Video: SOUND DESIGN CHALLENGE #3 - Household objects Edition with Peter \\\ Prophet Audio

Hey guys, Cho here from Profit Audio. Today I want to try something fun and creative and recreate the sound design from this scene from Tron with only using objects from around my house. So what is sound design?
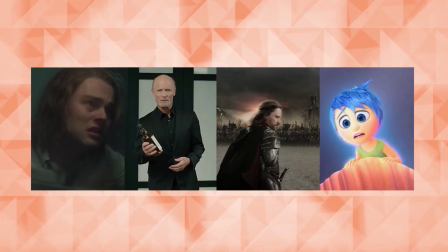(0:25)
Before we get into that, let's talk about the main audio elements of a film. So there's the dialogue, which the actors speak.
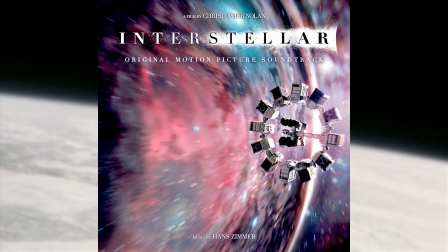(0:32)
There's the music, which the composers write. And there's the sound design, which can be broken down into sound effects and the ambience or the room tone.
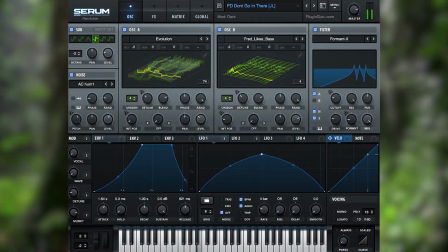(0:43)
And they can be processed either through synthesis, or you can buy sample packs online and process those,
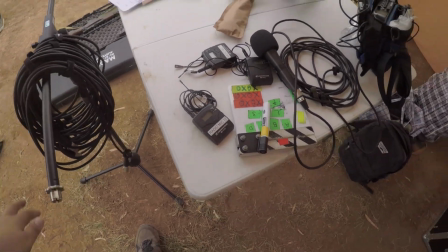(0:51)
or you could go field recording and record it yourself, which we will be doing today. So let's go find some objects around the house.
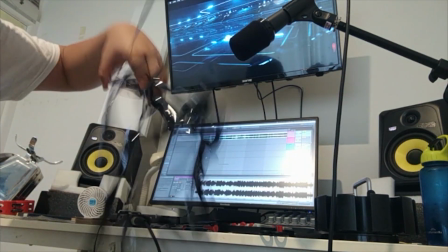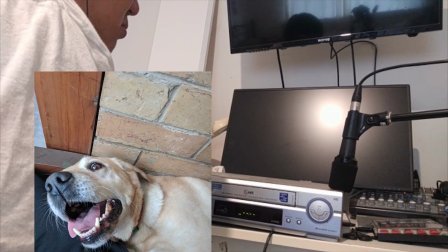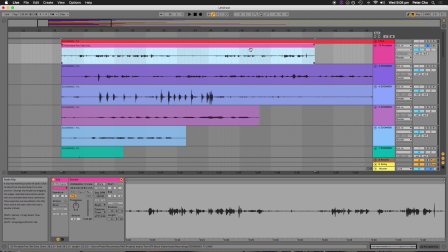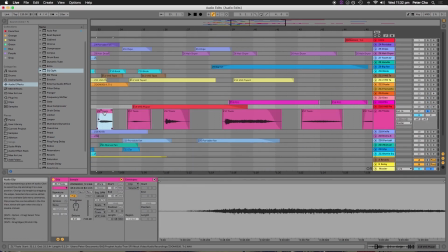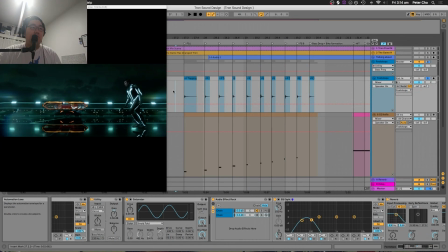(1:51)
So for the very first scene, we can see Finn walking, and I've used the tapping recordings I did with my fingers.
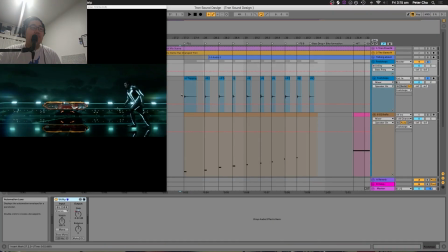(2:02)
So pretty basic. I've automated the trim so that the energy is slightly different for each step.
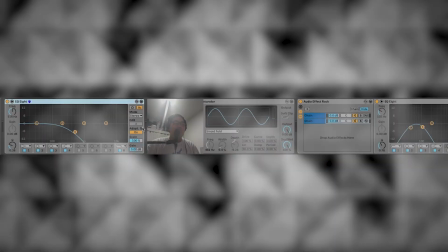(2:08)
So the footsteps are first going to a low pass filter,
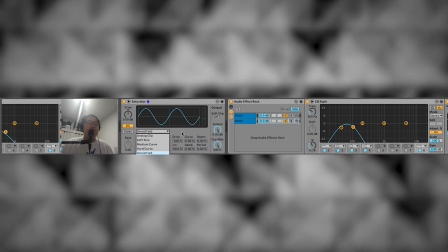(2:12)
then to a saturator with a sine wave, just to give a warmer sound, because it's a finger tap.
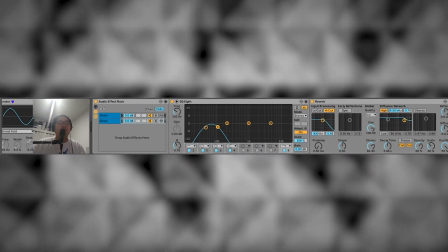(2:19)
It's a really weak sound, and so that's being thickened up, which is going to an effects rack where it's being parallel processed,
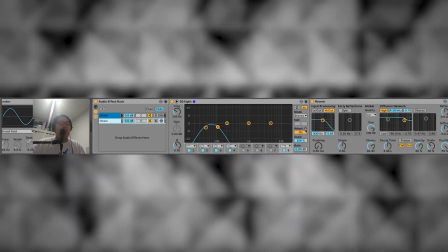(2:26)
where I just wanted the low end to be reverbed, as you can see here.
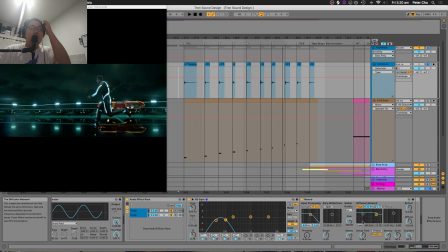(2:32)
I put the reverb up slightly more than usual because the scene is slow motion. You usually want to give the sense of time being stretched and time being really long. And I think a good way to do that is by exaggerating the reverb decay time.
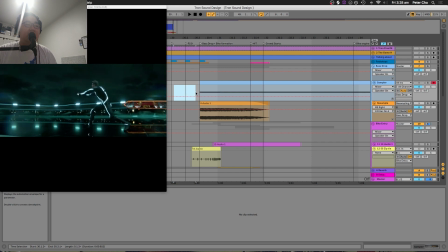(2:48)
The next part is Finn's first attempt at jumping on a bike, and there's an obvious bass drop that happens.
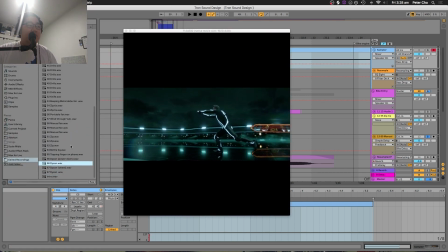(2:56)
And the best bass source I could find from my sample list was the Dyson vacuum cleaner, which has had a fantastic low-end tail.
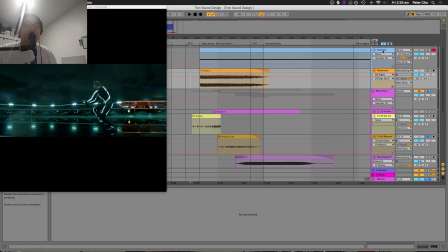(3:09)
It's great. I just popped that into a sampler, then pitched it down.
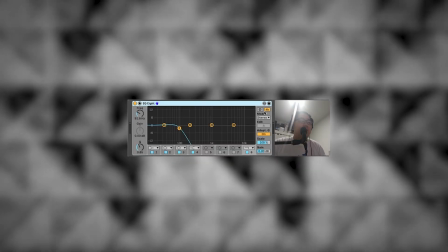(3:14)
Then I just resampled it to a new audio track and did a high cut and really stretched it out as well,
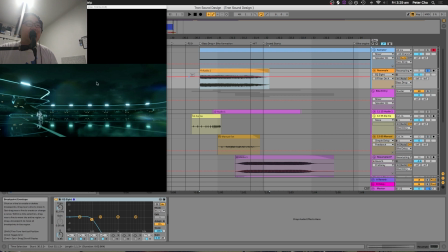(3:19)
because as you heard just then, the tail was pretty short, but I had to lengthen it so it fits to the bike's formation. So by itself, it's just this. So yeah, there's not much processing on this one.
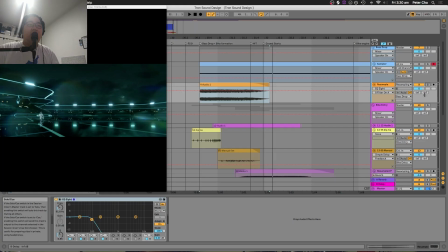(3:32)
That is clean. After that, there's the actual formation of the bike.
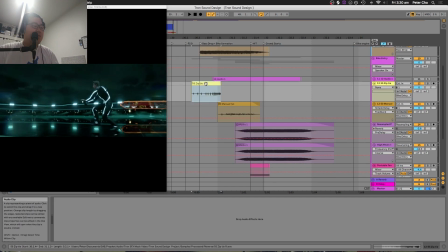(3:38)
I started with a reversed zip from my SD card box that I hold it in. It's just literally just a zip that I reversed. Did a bit of transposition, so a pitch envelope from really down to up.
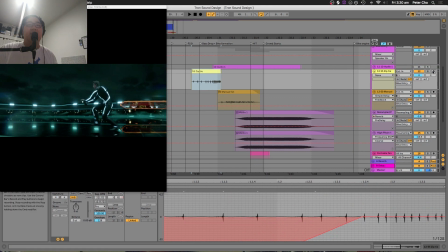(3:52)
Gave really nice, clean gearing sound. That was perfect for the first part of the formation of the bike. So here it is. The next part is the most surprising.
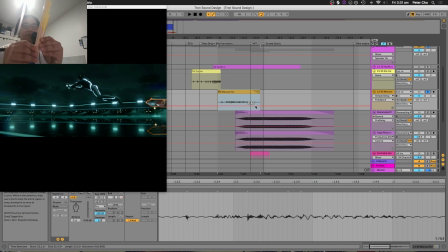(4:03)
That was the manual fan I found at a festival recently, and it's literally just a fan, but the way that it unfolds this motion, it created this amazing sound.
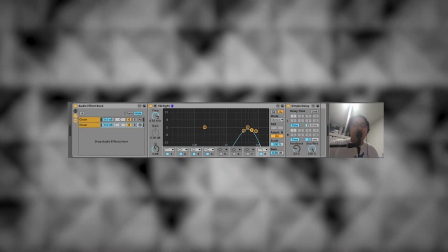(4:17)
I didn't even end up processing it that much.
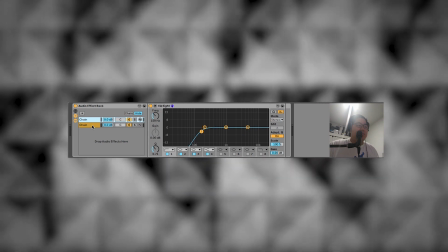(4:20)
As you can see, there's just a low cut and it's being processed to just a simple delay in the high end,
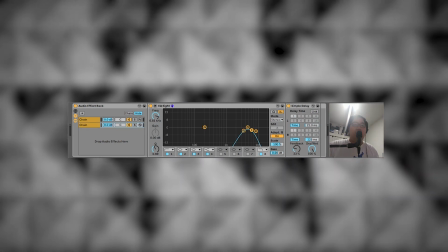(4:27)
just to give a little bit of spread, because it felt a little boring with just a mono sound. But that's crazy.
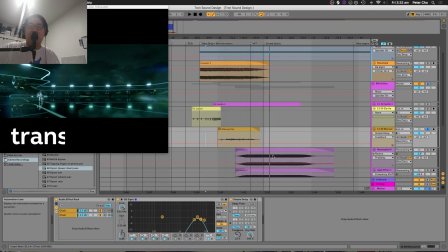(4:34)
That's like a transformer noise almost.
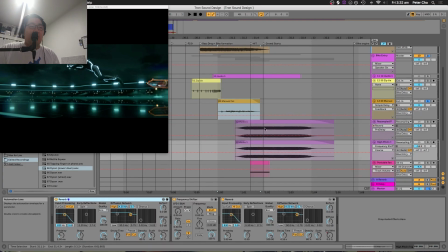(4:38)
Then that is mixed with a resampling of a portable fan, and I did 2 copies of it because one
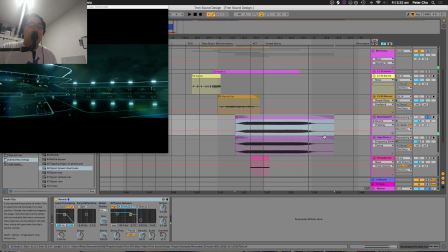(4:49)
is for the actual body of the motorbike,
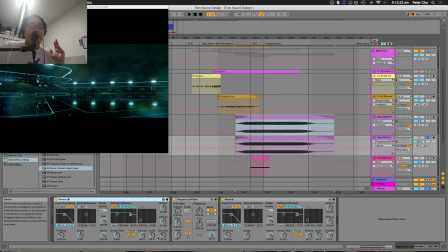(4:52)
whereas this one is a tail of the bike when the bike goes off, and there's the actual reverb, the stadium.
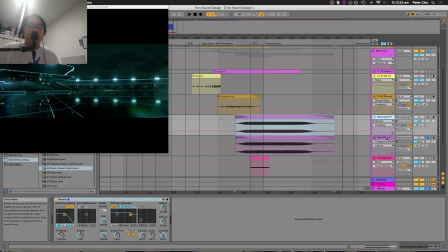(5:04)
So I wanted to keep that separate processing to the actual main body. Oh, this should be up a little bit.
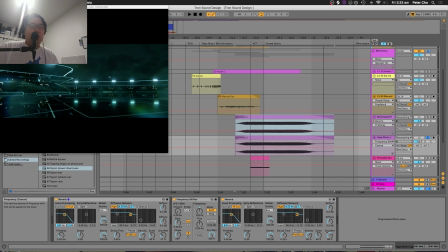(5:14)
Yeah, that gives it a little bit of an alien quality as well, where you actually shift the pitch from the reverb. Yeah, that sounds much better. So yeah, all together with the bass drop from the start.
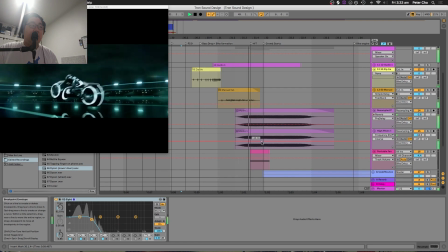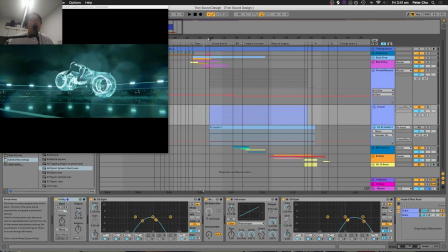(5:35)
So the next part is the crowd noise, and this is one of the things I love about this film,
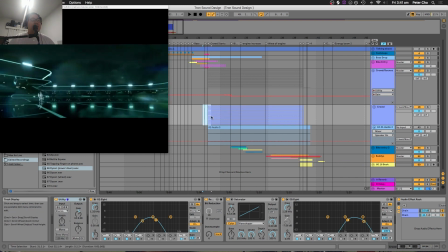(5:42)
other than the soundtrack, that everything's really technical and the crowd noise just comes in and out. It's so synced with the action of the bikes and the music. For the actual creation of the crowd noise, I decided not to use a synthesizer, which I could have easily done,
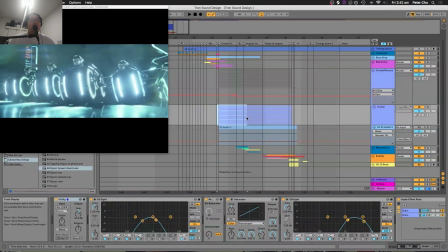(5:59)
and use white noise to manipulate, maybe with a multiband, to manipulate a crowd,
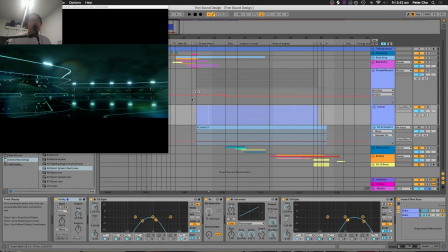(6:04)
kind of a pause in a stadium this environment's in.
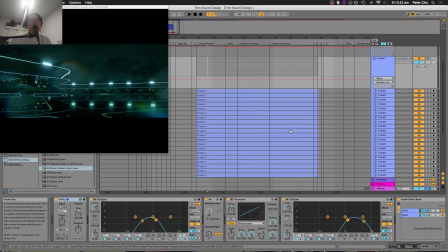(6:08)
But I decided to get a bit silly and record myself about 20 times just saying shit that a normal punter would say. I think I just do chants or just say absolute nonsense.
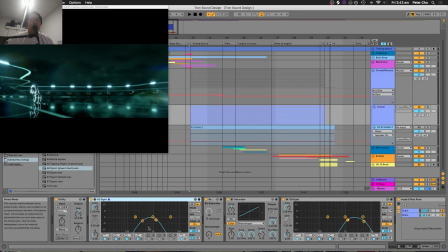(6:19)
So after recording it multiple times, I fed it through quite a lot of effects.
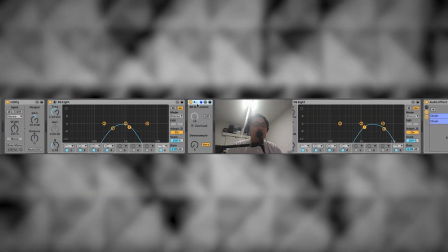(6:26)
I first went to Redux to kind of lower the quality,
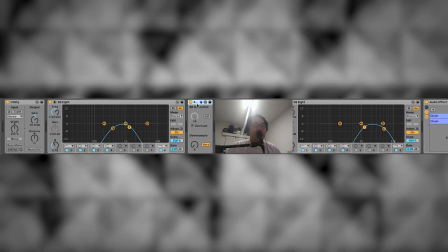(6:30)
because I did record it with this SM57 and it just sounded way too clean to even start with.
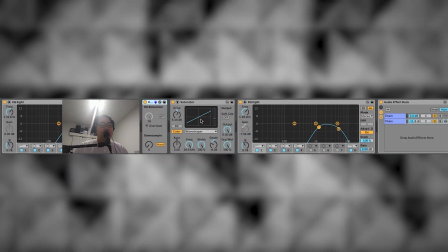(6:36)
So I fed it through Redux to just kind of downsample the sound.
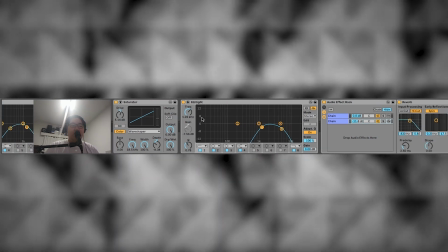(6:41)
Then that's being fed to a saturator to make it less clean even more.
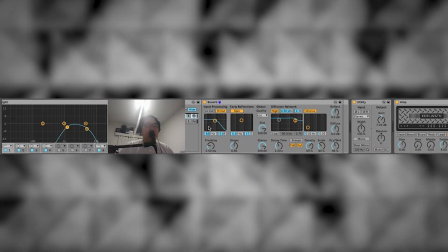(6:45)
Then that's being fed to this effects channel that's being sent to an amp simulator to kind of give this higher hissing noise,
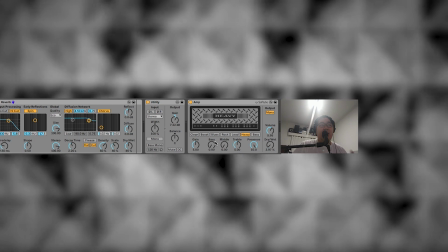(6:53)
because you expect from a stadium to have that really high energy sound,
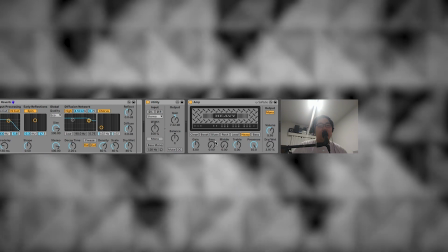(6:58)
because all the low energy is kind of lost because the room is so big and there's all these people talking, and this is what it sounds like.
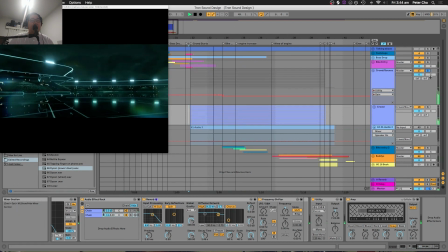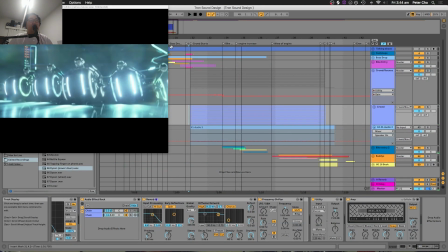(7:12)
It's not the most convincing, but I think it fits the scene pretty well.
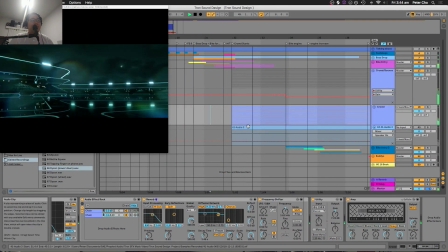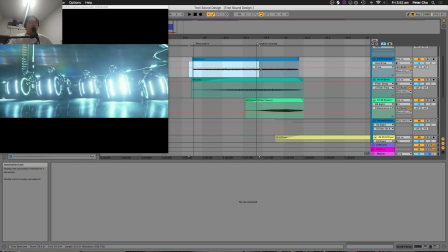(7:24)
For this scene with Finn and his gang with their crazy looking bikes, and even the one after as well,
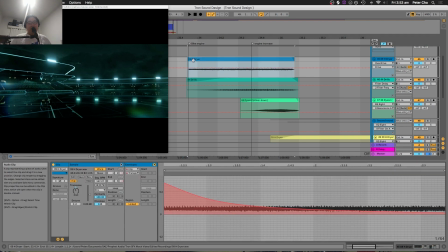(7:31)
I was thinking a lot about the Doppler effect, where the frequency, the pitch changes as the object moves.
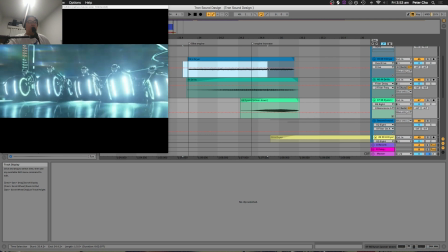(7:41)
So with Finn coming in the middle there, I used a Dyson sound.
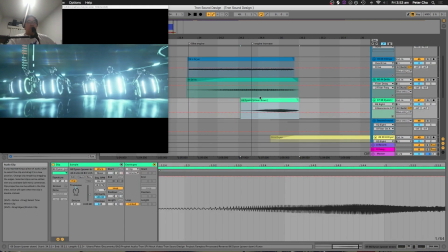(7:46)
This time it was a rising sound because he is coming into the shot.
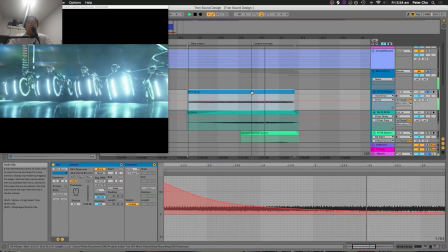(7:51)
The first sound is with a hairdryer. So that's the real body of the engine from the bikes.
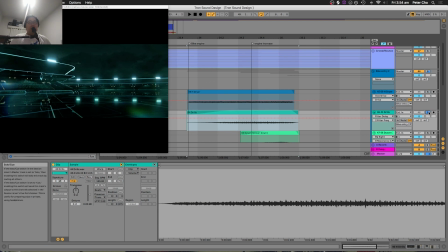(8:00)
And the next one is one of the heads of the Dyson vacuum, where you have the, I don't know what you call it,
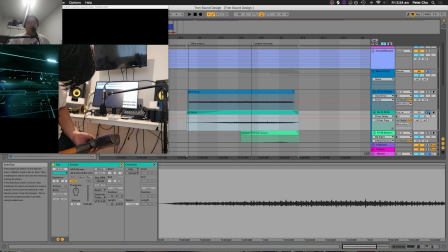(8:06)
the little brushes that roll, and it gave a really high gearing sound,
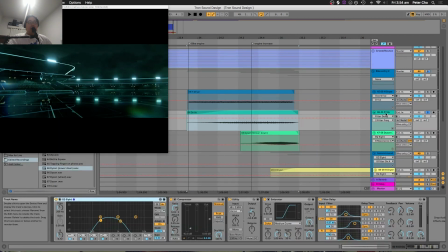(8:11)
and that matched with the body made it really sound like a proper engine. And that's kind of dealing with a couple of delays there to give it some spread, since there are a couple of bikes in that shot.